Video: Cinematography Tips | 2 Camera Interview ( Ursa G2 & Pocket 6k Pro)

Hey, what's up people? Welcome back. Hopefully you guys are doing well. Today we are bringing it back to some more cinematography stuff. First off, let me just kind of give you a little rundown. You might see some of these little patches here and there throughout the video. My apartment is getting ripped up. I am actually moving out. Me and my girlfriend are moving somewhere else. So we are currently in the midst of moving, so we're patching up some holes. and yeah it's kind of a mess in here. Besides that we are ready to talk about some cinematography and this is a topic I've talked about a couple times but I feel like I want to talk about it again but maybe on a slightly smaller scale. How to shoot a two camera interview and forewarning I don't have two tripods on me and I
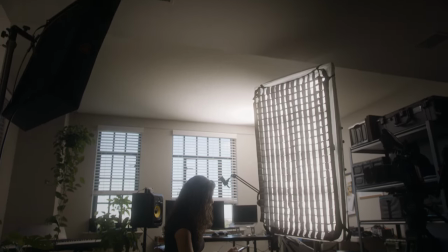also needed to use one camera to shoot the behind the scenes while I was filming the interview with the other. So it's not going to be your traditional two cameras right next to each other, which would be normal. So without further ado, let's talk about the camera aspect. So the A camera is my Ursa Mini Pro G2.
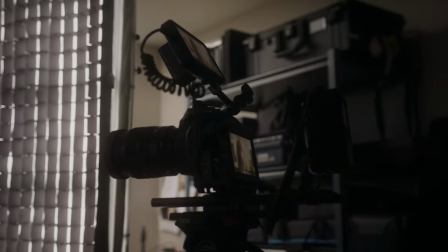B cam is the Pocket 6K Pro, both of which are set to 5600 Kelvin, which is daylight.
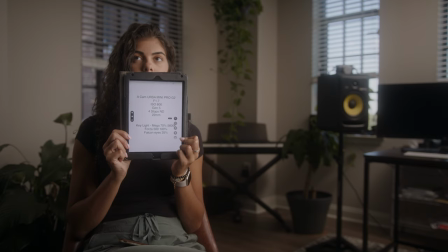The A cam I set to 1.7, which is the fastest aperture on the Sigma 18-35.
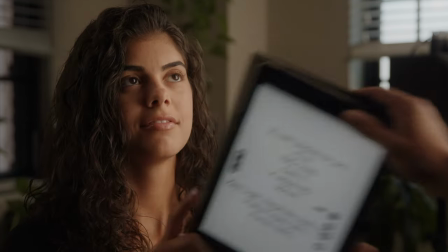On the B-cam, which is the pocket, I set to 2.8, which is the fastest for the 24-70 Sigma lens. So the first thing you really want to do is just figure out your composition, figure out your space. Most of the time when I'm in a room and I just walk in, I always try to find the corners or the L's of the room.
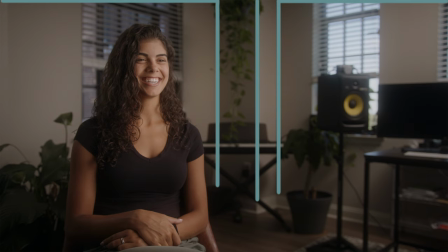The reason why you want to find the L of the room, because it adds two walls. It makes things a bit more three-dimensional.
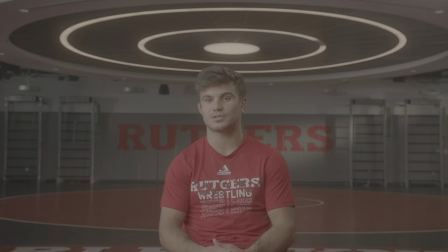And not saying I don't shoot across flat walls because I do a lot actually in interviews. It's kind of a style that I like, but today we're just going to be talking about really kind of just, you know, basic interview stuff with two cameras. And if you're just in a random room in a random scenario, these tips will help you be able to accomplish any interview setup in any room.
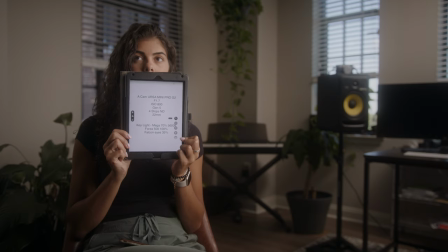So tip number one is to look for the L of the room and place your subject near the corner of the room.
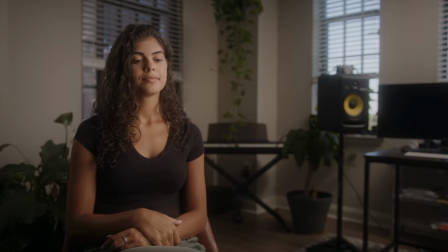Now I don't place my subject subject directly in the vertical line because for me that's kind of distracting just having a vertical line come through the person's head. Which brings me to tip number two. Try to place your subject as far away from the wall as possible. And the reason for doing this is because since your aperture is at a 1.7, 2.8, most of the time you're going to be pretty shallow.
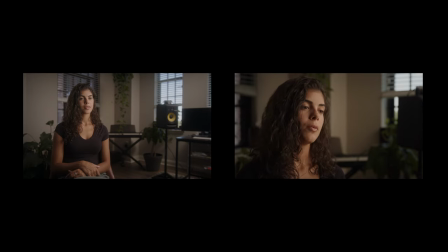So you want to separate your subject from the background as best as possible. Now having your subject as far away from the wall means that your focus is set on the subject which means that your fall off to the wall will be much greater which means it'll be more blurred. So that is a really big benefit especially if you're shooting in a location where you don't really want to see any of the details of the background you just kind of want to get a general view. It's really great to separate your subject that way and use the fast ep stop the 1.7 2.8 to really emphasize the separation between the subject and the background. Tip number three is framing. Something that I find that I do pretty often when I'm doing these types of projects, whether it's corporate, business, law firm, whatever it is you're doing these type of interview setups, most of the time client is going to want you to frame in the left or right third.
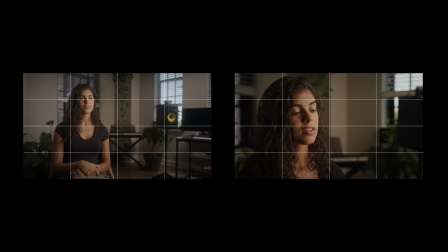And sometimes you could frame dead center. It's definitely becoming more of a style now,
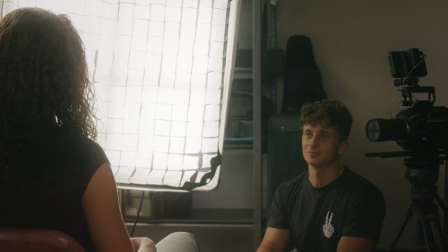definitely given Netflix documentaries coming now a lot of things have been framed dead center or if you're doing direct to camera you're doing a teleprompter most of the time you're going to want to be dead center.
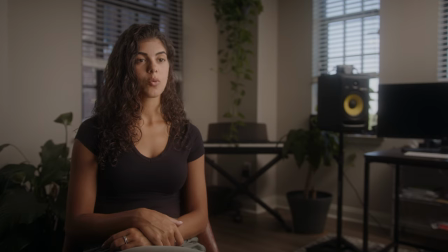So the reason why I positioned her on the left third of the frame is because if you look at the image you'll notice that there are windows on the right hand side
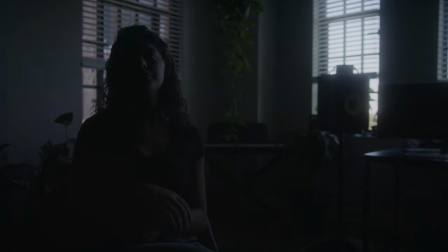and looking at this frame right here with all of the lights turned off and just using natural light you'll see that the motivating light is already coming from the window and that is a great indicator for me on how I need to start lighting the subject and
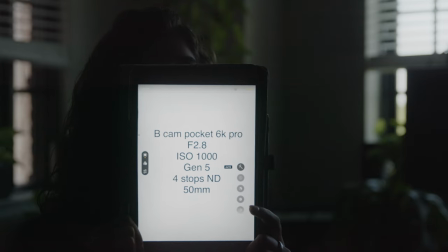how this framing should look and that is a great tip is whenever you are in a certain scenario and you're in a location you've never been in
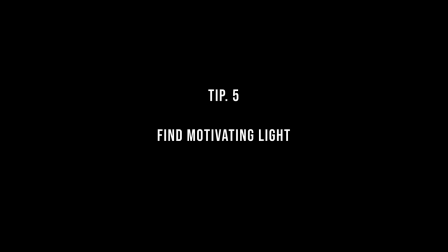before find the L of the room but also find where the motivating lights are where the windows how can you utilize the windows to emphasize your key light now that also is dependent on how strong your key light is if you don't really have that big of a source or a strong source and you're shooting towards the window most of the time you're not going to really be able to get the detail you want in the window because of the output of your key light. So keep that in mind if you don't have the most powerful lights. But not saying you can't shoot towards the window. You could still use it as a motivating source, but maybe just frame out the window a little bit just so you don't have that blown out image. And another tip is your brightest point in the frame should be your subject. And if it is your windows, which a lot of times it can be because it's hard to contain the exposure out there, it can be slightly a distraction. if your hottest point is the window. So make sure you're just being conscious about that in terms of shooting towards a window, making sure you have enough output in your key light to match the outside exposure and use the window or any sort of lamp as a motivating source to then bring in your key light.
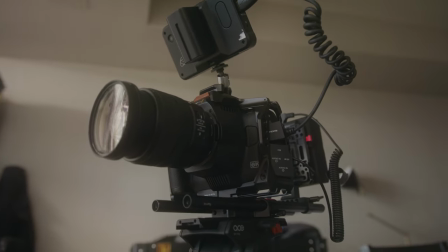All right, going on to the B cam here. I use the Pocket 6K Pro again with the 24 to 70.
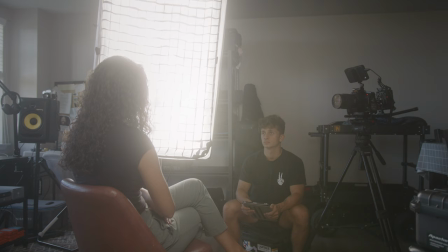Something that I typically like to do with my B cam is set it a little bit higher than my A cam so it's on a slightly more down angle. I find that it is slightly more intimate that way instead of looking upwards on a B angle. The A cam I have no problem kind of looking up or being a little bit more level but the B cam I like to have a little bit higher
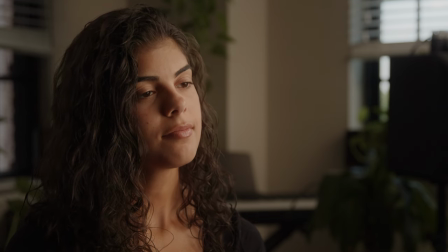up with a slight tilt down and I find that to be slightly more intimate and I find that to be a more flattering angle
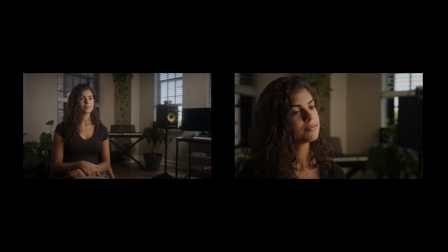especially when you're on a tighter lens. So speaking of lenses my A cam typically has the wider lens on it so you could see more of the location. The B cam I typically have a tighter lens on it because you don't really want to show too much of the location on the B cam. You can given the you know creative but most of the time I have a very tight lens on my B cam mostly a 24-70, 70-200 whatever lens that I have access to but for this one in particular I had the 24-70 and I believe I set it to 50 millimeters and this is what the B cam looks like compared to the A cam.
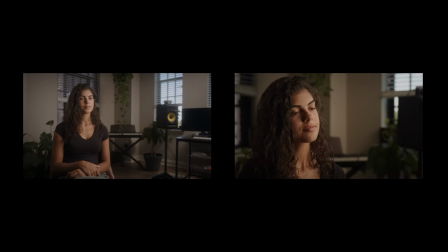Now as you can see with the 50 millimeter it starts to introduce a lot of compression in the background. It starts to bring the background closer to the subject which is really awesome because with the shallow depth of field you really can get a nice blur and a really nice focus on your subject. And another tip is when placing both of your cameras you want your B cam to be opposite of the key light. And And I'm going to talk a little bit more about this when we dive into lighting, but it's really important that your B cam is shooting far side and shooting into the shadow side to get the most depth,
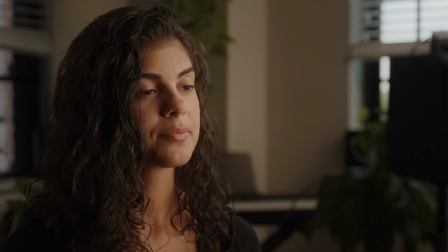to get the most visually appealing image. So this is a great segue into the lighting segment.
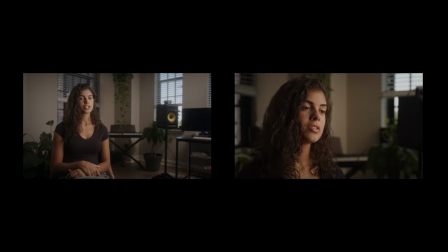So throughout me talking, I'm going to be showing different clips of using all of the lights that I have set up,
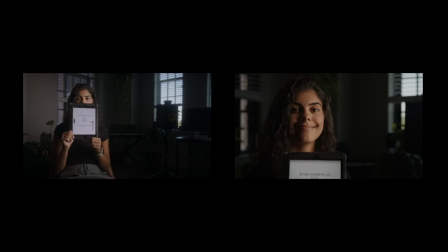turned on, then one light turned off, another light turned off, the key light turned off, and I'm just going to go straight natural.
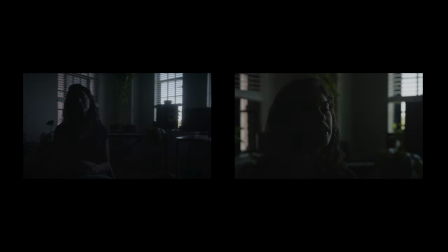And you're going to really be able to see the difference between what each of these lights are doing and what the benefits are.
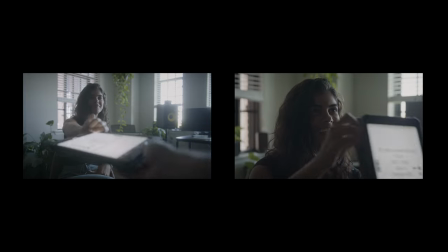So starting with the main key light here,
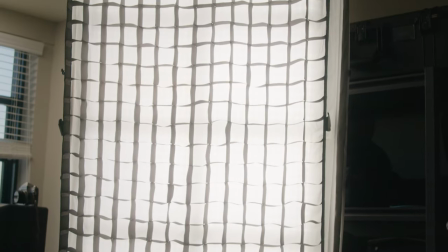this is usually one of the first lights that I set up to be able to establish a base look and be able to see what I need to add in the background afterwards.
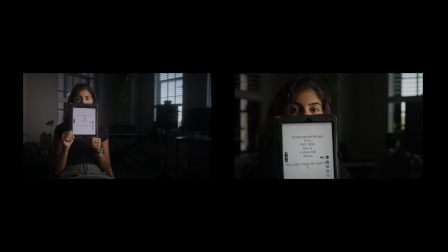Because if you can't establish a key light,
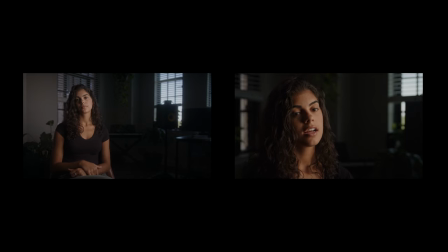then there's no really, you know, it's not going to be a great interview setup because you're, you're the main point of the interview is the subject.
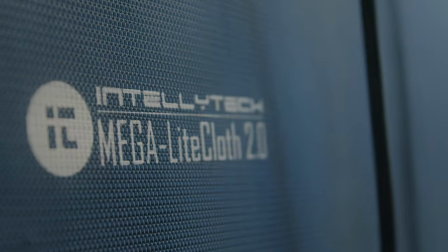So you need to light the subject well. So for the key light, I'm using the Intellitech Mega Light Cloth.
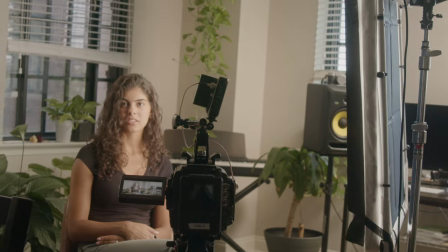I have that set to 70% at 5600 Kelvin.